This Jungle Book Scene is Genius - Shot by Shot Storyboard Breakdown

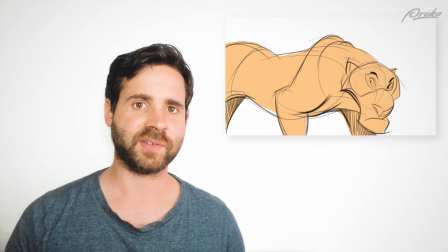[5:02]
At first we see the tiger moving from left to right. This brings us to the first and most important thing in storyboarding that I see gets broken a lot in portfolios,
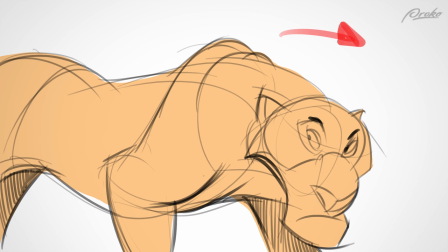[5:13]
is things that move in one direction should stay moving in one direction. In action sequences this can be broken because breaking continuity is also a message of
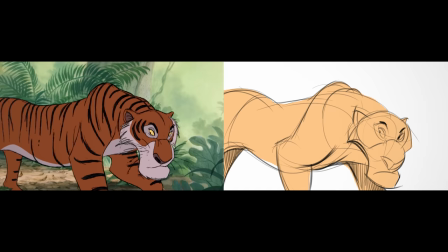[5:24]
chaos and in an action sequence that can be useful but try to avoid it most of the time.
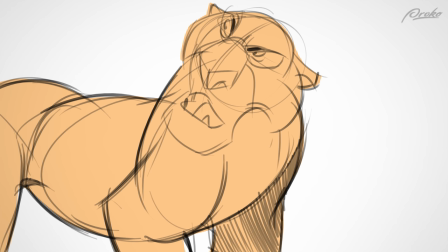[5:30]
So we see the tiger turn. We have clearly informed the audience the tiger is now changing direction.
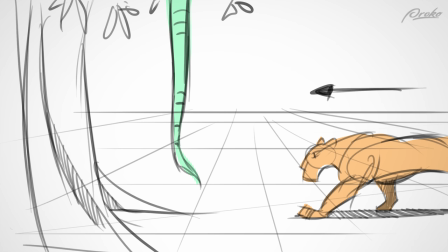[5:38]
In the next shot we see the snake hanging. The tiger comes in on the right.
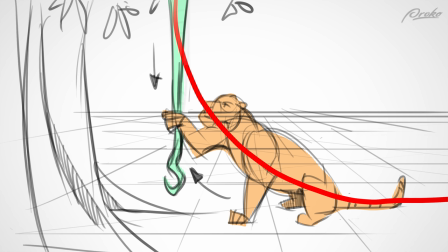[5:43]
As soon as he pulls on the tail of the snake to ring, we see that the two characters create an action line going through the image. Not only does this give us a center focal point, but also divides the image in two equal negative shapes.
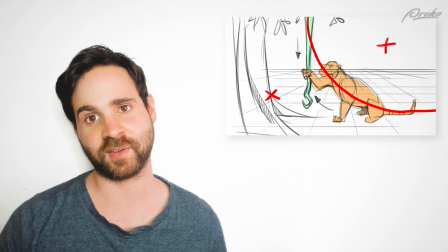[5:59]
The negative shapes are as important as the positive ones.
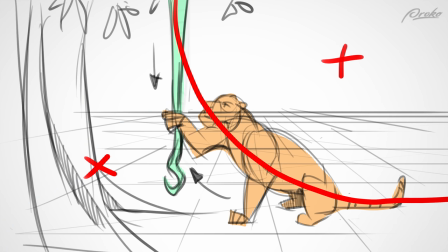[6:04]
Sometimes it's also interesting to see what the artist left out instead of what he put in.
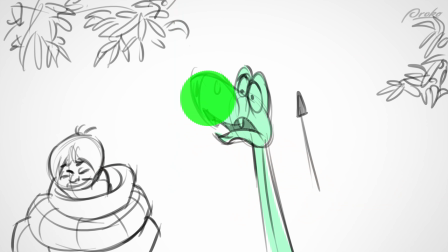[6:10]
So in the center we have our focal point and pay close attention to when we flip to the next shot, where the exact same point is now.
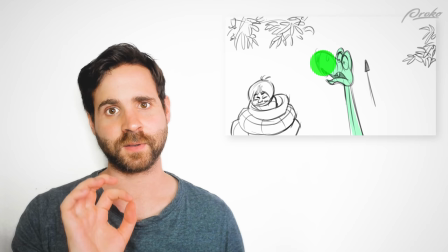[6:18]
I know here it is in the middle of the canvas, but this is no accident.
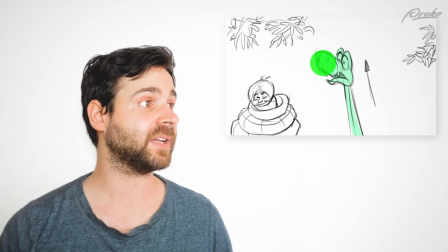[6:23]
That is deliberately put there so that the focal point stays in the same position to not tire the audience.
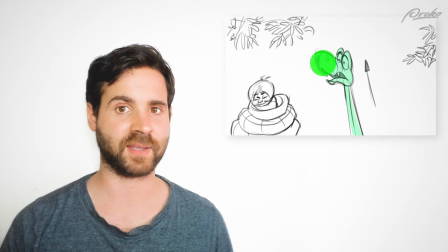[6:29]
You will see in later shots that even when they are off-center the focal points will remain around the same area.
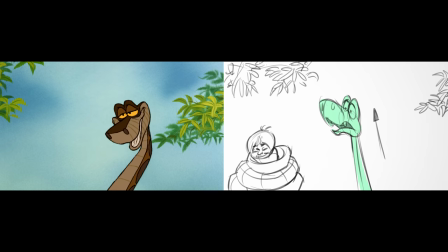[6:36]
He is startled by the tiger and decides to go down to take a peek. He goes down and he keeps going down in the next shot. Usually I track with the camera a little bit as well. They used to be afraid to do this back in the day because camera movements were really expensive.
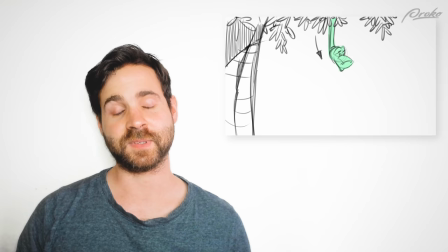[6:52]
Nowadays with computers it's much easier to do and they sometimes, in my opinion, overuse it.
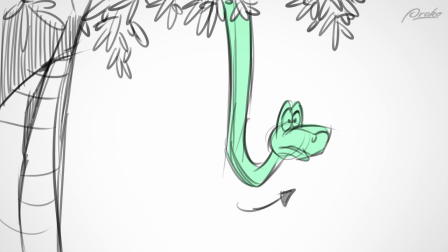[6:59]
Like being overly dynamic. So the snake stays consistent in his movement.
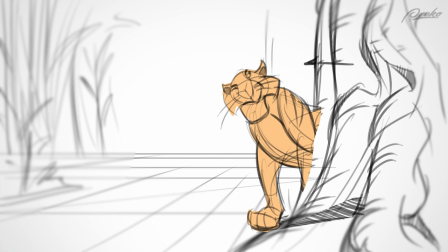[7:05]
He looks left, he looks right, but the tiger catches him off guard.
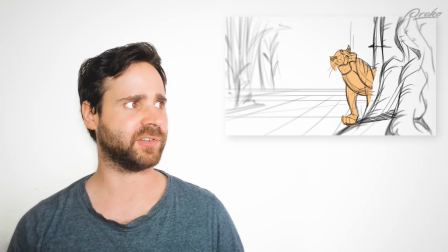[7:10]
He's on the other side. There is something interesting that happens in the animation here to guide your eye.
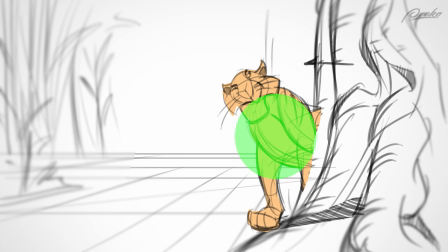[7:15]
He comes in from behind the tree, which is again in the same focal area as a snake as you see as we'll flip between shots.
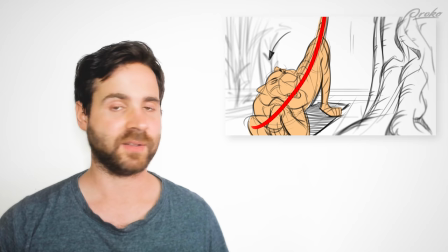[7:24]
When the tiger is about to sit down, you can see I drew this action line through the body.
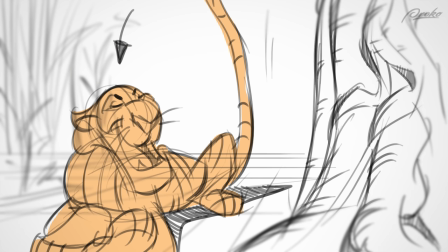[7:30]
The gesture line is important to also guide your eye in the picture frame and when the gesture line in the pose moves,
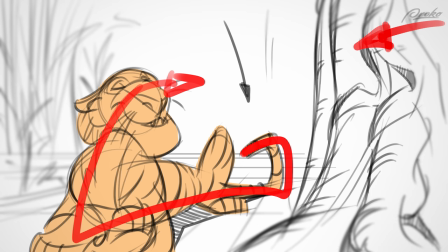[7:37]
it guides your eye where to look next. In this case, the tail is pointing towards the area where the snake will enter the frame.
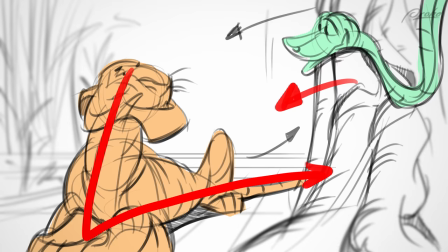[7:45]
So the snake enters on the right so it goes with the continuity.
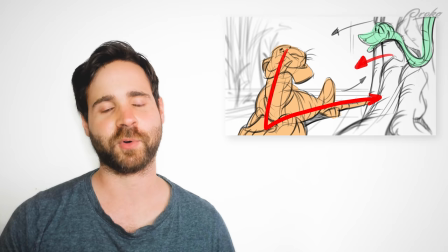[7:50]
It's something very basic but again something I don't see in a lot of portfolios.
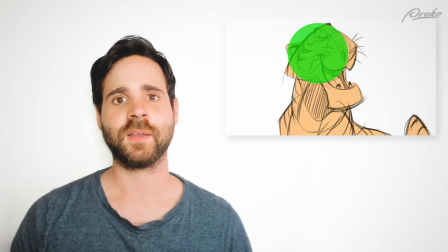[7:55]
The focal point is now between the two characters and when we move to the next shot you see that it nicely lands on the tiger in this medium shot.
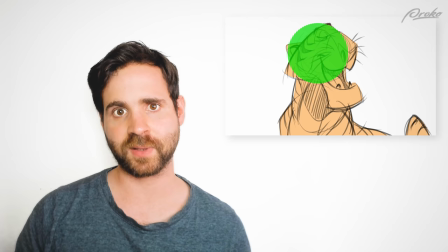[8:04]
In another video I will show you all the different shots that you can use and the names for it because they serve their purposes and it's important to have a variety of them.
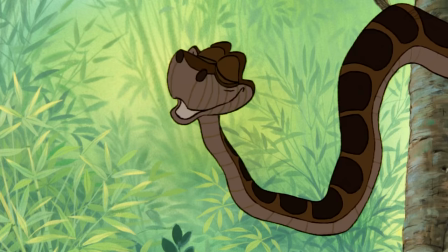[8:14] I just dropped by. Forgive me if I've interrupted anything.
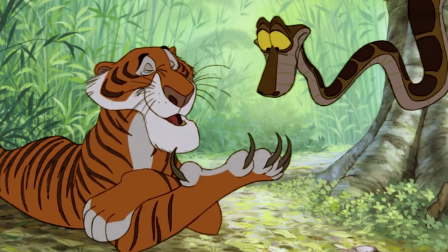[8:19] Oh, no, no, nothing at all. I thought perhaps you were entertaining someone up there in your coils.
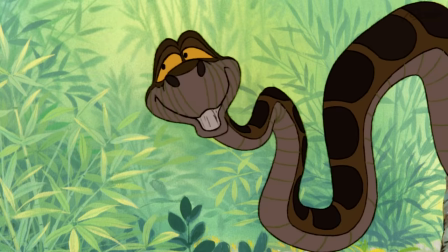[8:25] Coils? Someone? Oh, no. I was just curling up for my siesta.
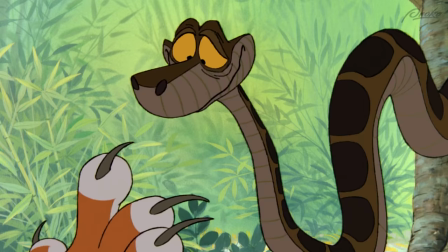[8:32] But you were singing to someone. Who is it, Carl?
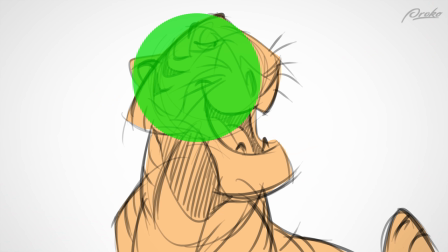[8:38] Oh, no. Well, I was just singing to myself.
So now there is this dialogue scene between the snake and the tiger and we cut between them.
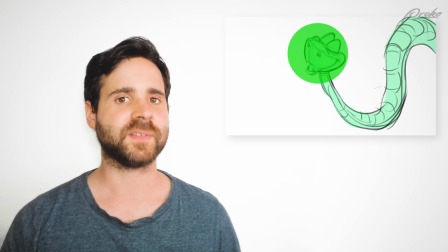[8:50]
I love that it's not just cutting between over the shoulder shots and reversing that constantly, which is something they use a lot in soaps and normal television.
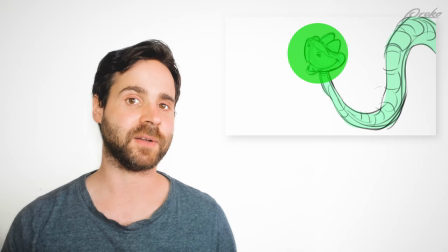[8:59]
Here they keep it simple and a very elegant solution by cropping in on them.
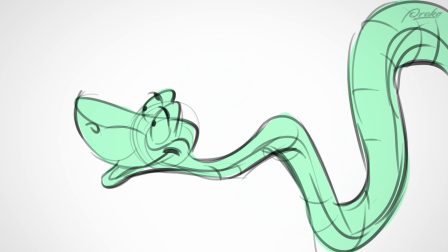[9:04]
So here is a good example to prove my point. The snake leans in a bit forward as he is talking to the tiger.
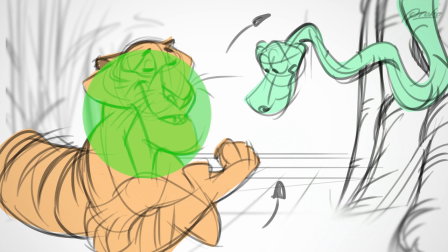[9:12]
When he leans forward, notice that the focal point moves as well. And it exactly landed on the tiger's face. As he opens up his claws, notice that they both are looking at him.
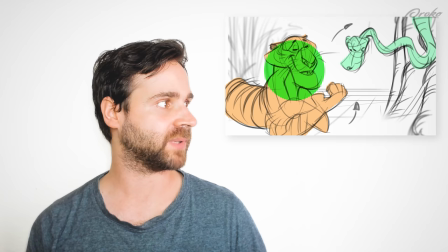[9:24]
Another very simple and powerful way to grab the attention from the audience is simply having the characters look at something. So try this experiment. If you're walking in the street or in a public area, just look up at the sky. Even though there is nothing, if you keep staring at it, you will notice that people around you will start looking at it as well. This primal curiosity is a very powerful tool for us to use in film to guide the eye.
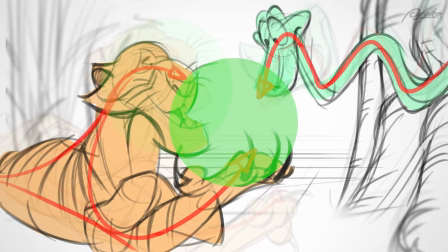[9:53]
Back to the sequence, the claw became the focal point now.
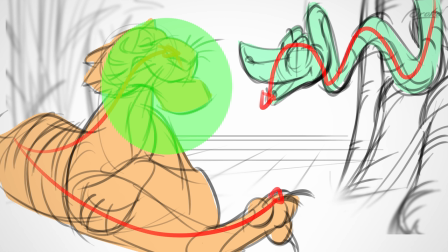[9:58]
As he starts talking, it switches back to the tiger. but notice for a second how simple this sequence is and it's hard to keep this simple.
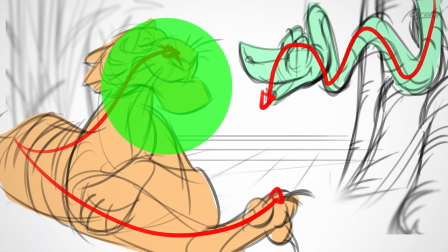[10:06]
All the characters have their gesture line in the image point and guide your eye towards the center.
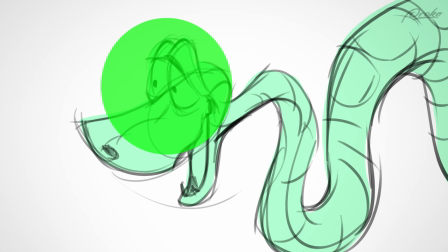[10:12]
Again, as we cut from that wide back to a medium close-up, the focal point from the tiger lands on the snake.
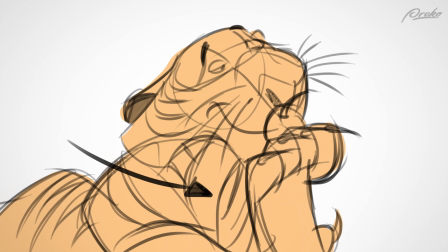[10:18]
As we switch back to the tiger, he is scratching his nose. The paw goes from left to right as we cut in the action.
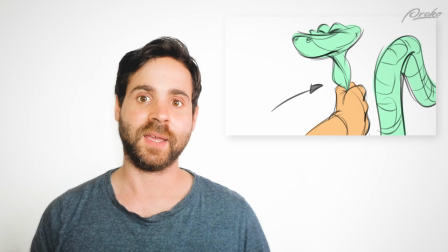[10:26]
Movement is always an excellent motivation for a cut. It makes the transition that much smoother.
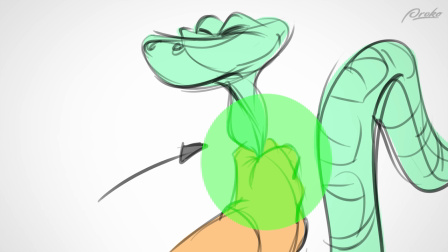[10:33]
Movement moves a focal point and your eye. In this case, back to the snake.
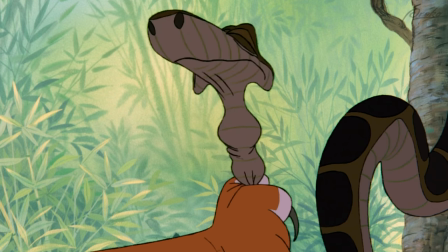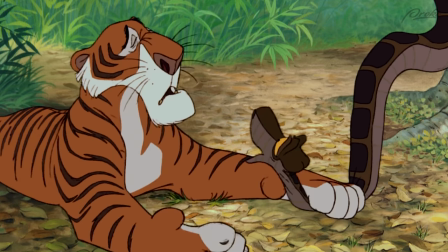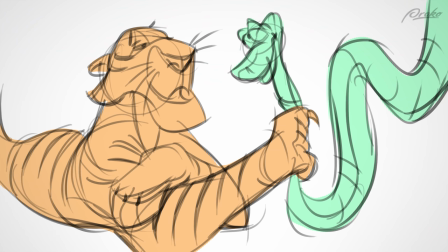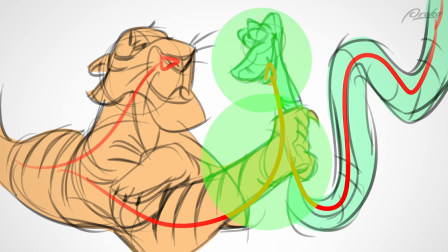[10:56] myself to sleep.
Watch again how in every wide shot all the gesture lines force you to look towards the focal point.
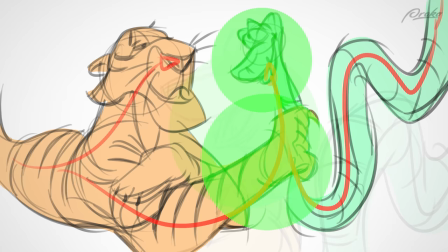[11:04]
I keep pointing this out because I'm just amazed how well this is executed here.
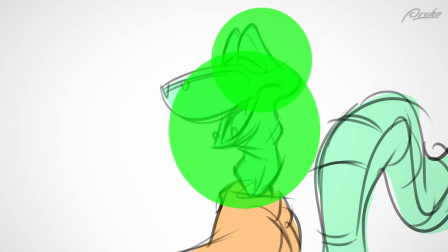[11:08]
As we cut back we see that the head of the snake is right in that green area again.
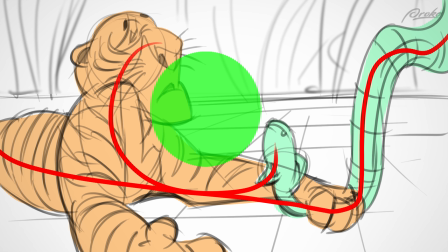[11:15]
Going back to the tiger and then the wide shot again, you can see it lands nicely in the space between them.
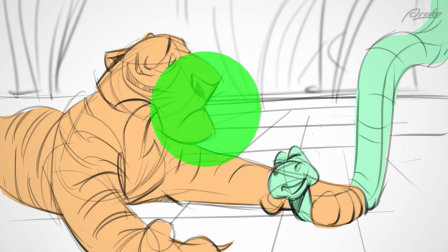[11:22]
Again, gesture lines. Important.
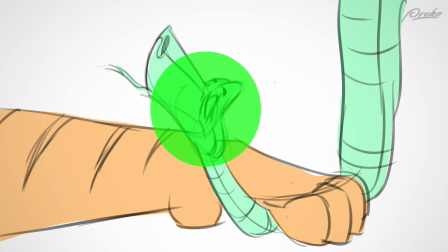[11:25]
The tiger moves in with his head and notice the space of the head again as it overlaps the position of the snake heads perfectly again in the next shot.
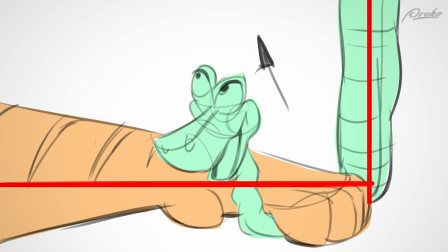[11:34]
Look how simple the line is again here. If you take away all the characters and naturalism,
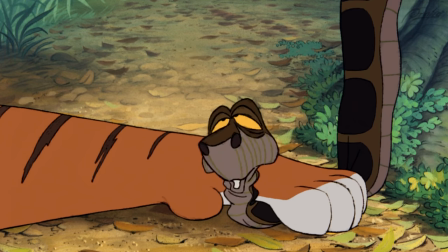[11:40]
the gesture line alone should be as powerful as a minimalist abstract artist. Strip away all that
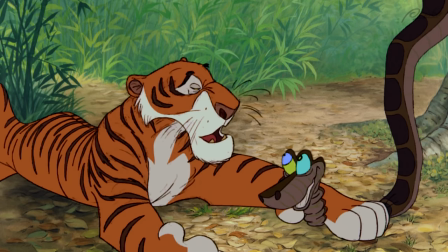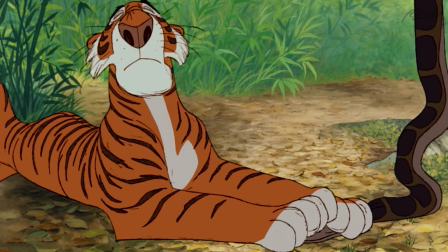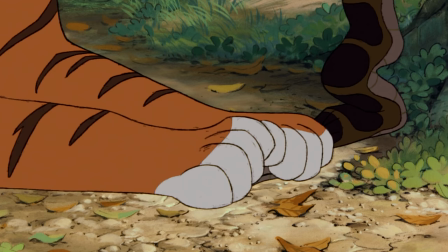[12:01] I know I can't be bothered with that, I have no time for that sort of nonsense. Some other time, perhaps?
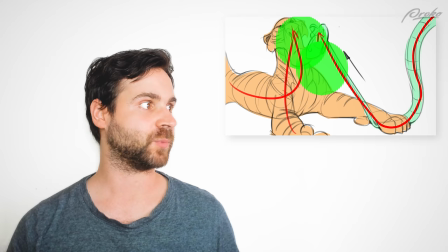[12:08] Perhaps.
The snake goes up to hypnotize the tiger, so we cut to the wide shot again. And he keeps moving in the same direction, which makes for a smooth cut.
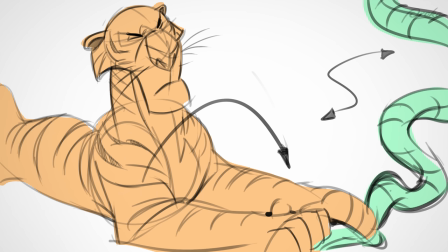[12:19]
Notice all the lines again, and the tension it builds. the tiger slams the snake down, and all the gesture lines have changed again.
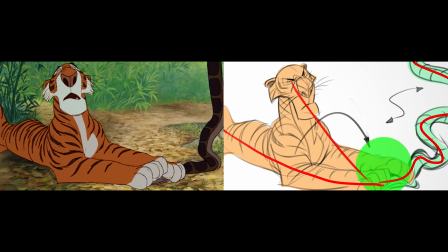[12:28]
The tension gets released in this fun curling animation, I really love this one.
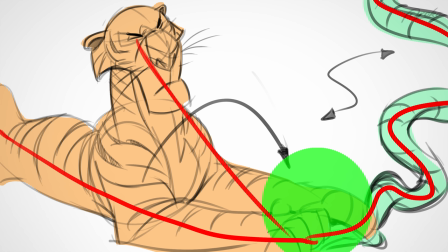[12:33]
This tutorial does not only talk about how important it is to have the focal point move from shot to shot, but also how the gesture lines and your body language, and not just gesture lines and characters can also be environments,
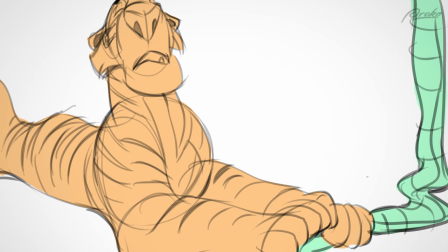[12:47]
can help you guide your eye. Towards the end of the shot, the tiger speaks, making him the focal point, but before we cut,
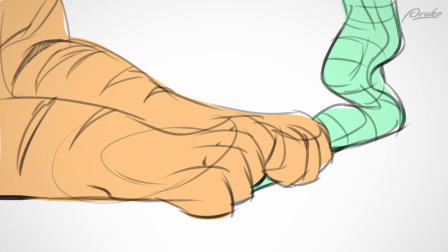[12:56]
the snake starts speaking, switching the attention again between them. As we cut to the next shot, you can see that he's literally cornered.
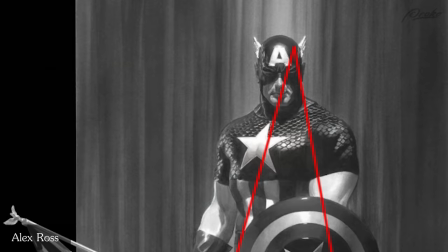[13:05]
It always says to you something about the situation that he's in. Again, nothing in animation is a coincidence.
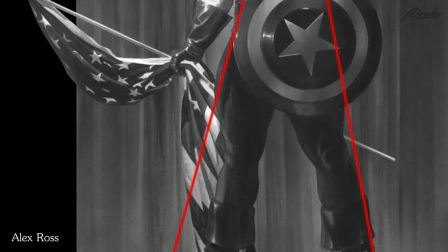[13:12]
Why do you think most superheroes stand with their legs open in the most poses they do.